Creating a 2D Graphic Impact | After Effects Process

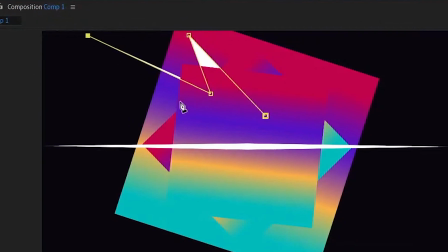[4:08]
And this shape is gonna be some spiky, cartoony sort of Spider-Man into the Spider-Verse sort of.
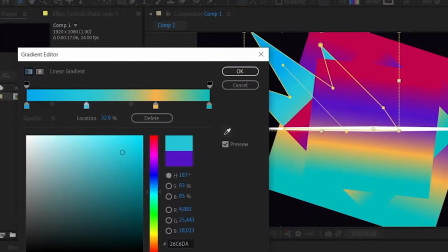[4:19]
I gave this collision wave a pleasant baby blue followed by a subtle hint
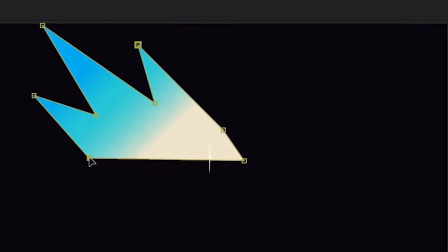[4:24]
of milky white. then animated this path so that it starts off small,
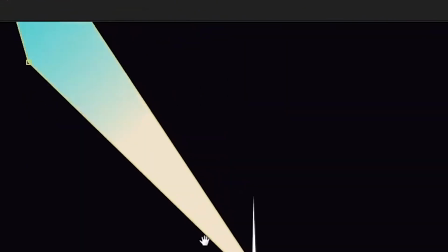[4:29]
then takes the original shape as the explosion climaxes.
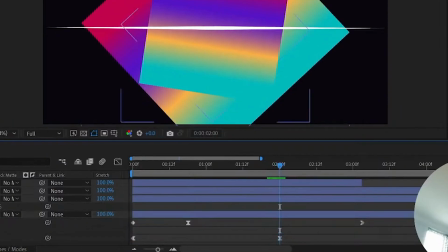[4:33]
My technique was to go to the point in the timeline where the original squares are at their biggest,
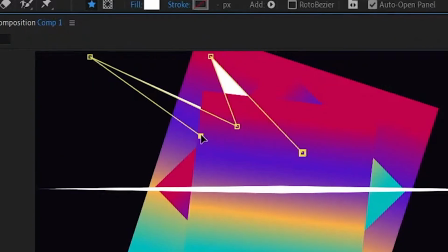[4:40]
then started drawing the shape from there based on that setup.
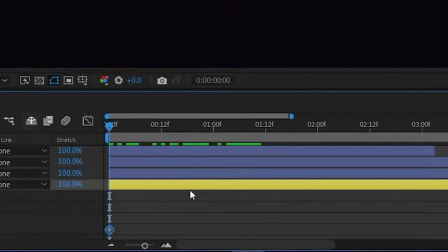[4:44]
That way it's easier to backtrack and decide the shape of the wave when the animation starts.
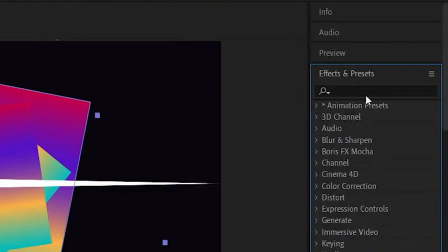[4:51]
I'm going to put the effect in the preset. I'm going to post the time.
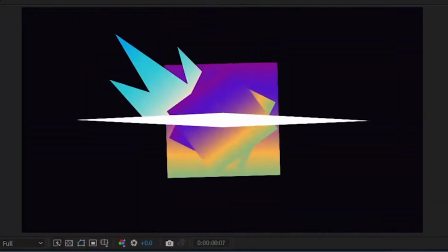[4:57]
Sorry. Okay. Oh, no, no, no, no, no, no, no.
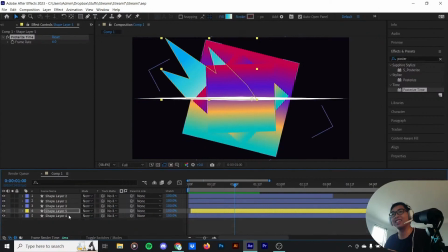[5:06]
I'm going to put the image on the screen. Okay. See you. In hindsight,
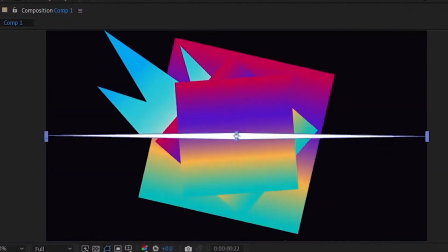[5:12]
this was the most necessary part of the process as it helps make the wave looks apart from the rest of the shapes as well as breaking the layers
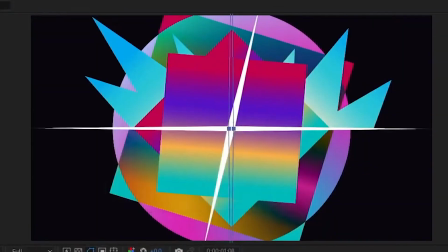[5:21]
into more digestible segments it's like biting down the paradoxical
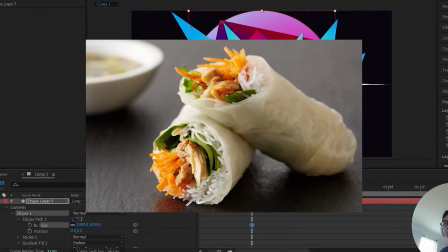[5:26]
vermicelli inside of the spring rolls on one hand it helps holding all the
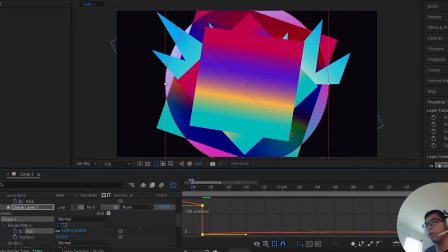[5:31]
ingredients together while on the other hand it helps our taste buds differentiate between the flavors using
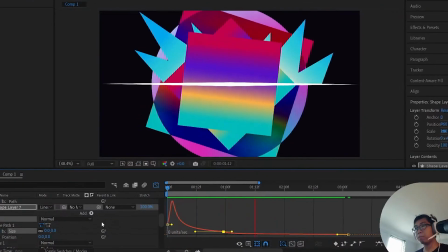[5:38]
posterized times on the wave I mean not on the noodle oh this looks so good.
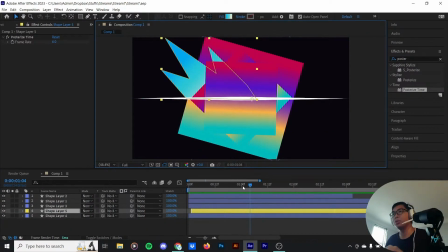[5:45]
Epic right here. Zivu recommended me to use like a whole frame method or like a posterized time.
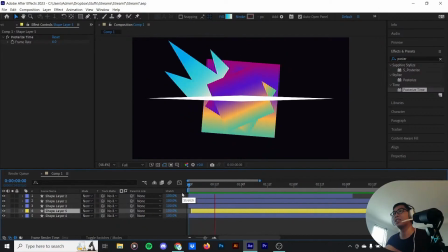[5:52]
I put it in it's like 6 FPS and it's just stands out from the crowd you know what I mean.
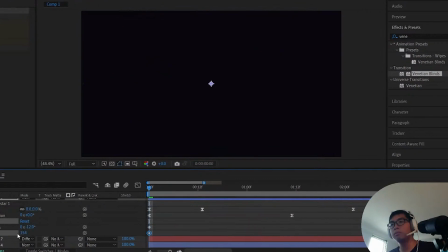[6:00]
Sticking with the food metaphor it wouldn't be spring rolls without the godly dipping sauce Nug Mung.
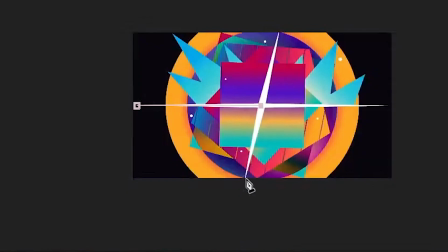[6:06]
To tie all the pieces together I created a semi oval shape that was intended to stay at each corner of the scene like the sauce this
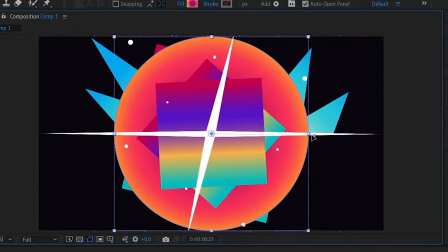[6:15]
shape would have a fiery red with a little bit of orange on the outside inside of the shape properties i used the waveform to give it an
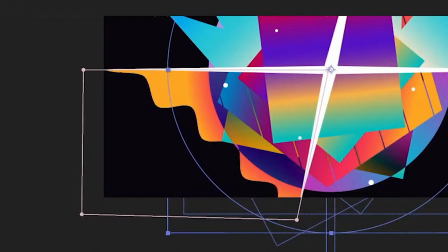[6:24]
uneven look then skewed it using the transform effect
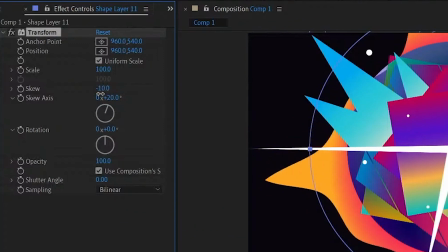[6:28]
okay a little bit of skew like that put in another transform.
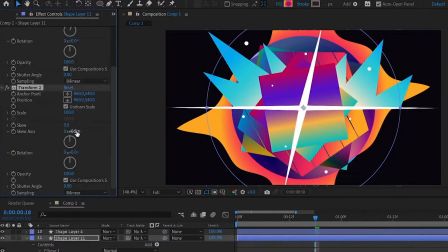[6:38]
Rotate that.
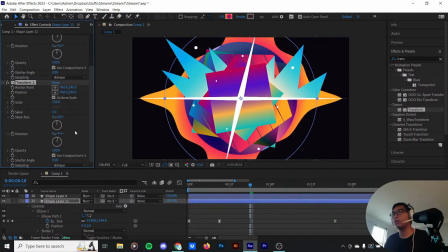[6:42]
So the shape sort of matches with the outside strokes over here.
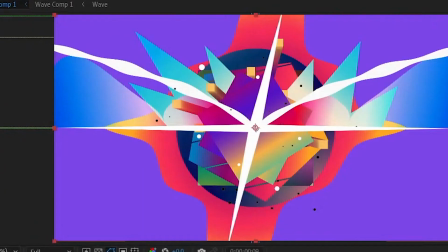[6:50]
A little bit of garnishing involves some particles, both black and white.
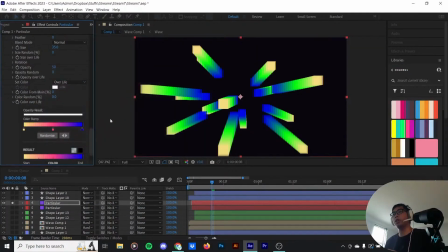[6:56]
Some very special particles i don't get to preview the color how do you feel about this is actually it's accidental but it looks very nice i'm gonna drag out the opacity up rotate
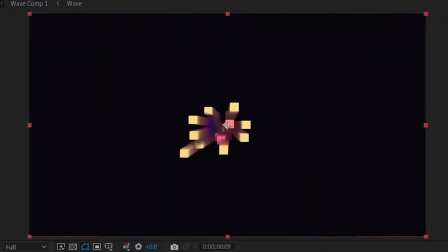[7:13]
so that they face the screen there we go that looks you know what this looks like this looks like the
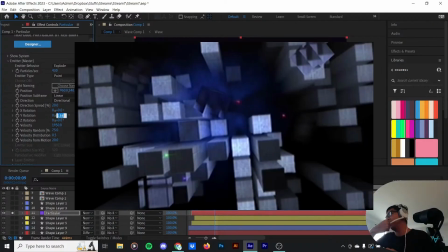[7:20]
the ps2 loading screen. Am I being correct?
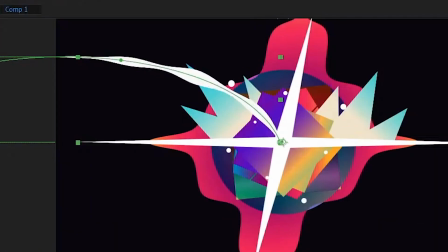[7:24]
Some wavy smoke like drills and a bunch of smoke kicked up by the impact
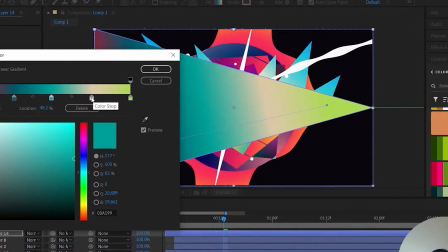[7:30]
which are two triangular shapes each containing two wave warfus effects.
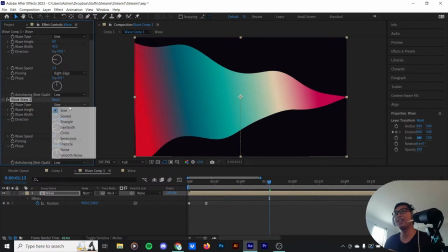[7:36]
People are complicated but you know at the end of the day I believe that most people are good people.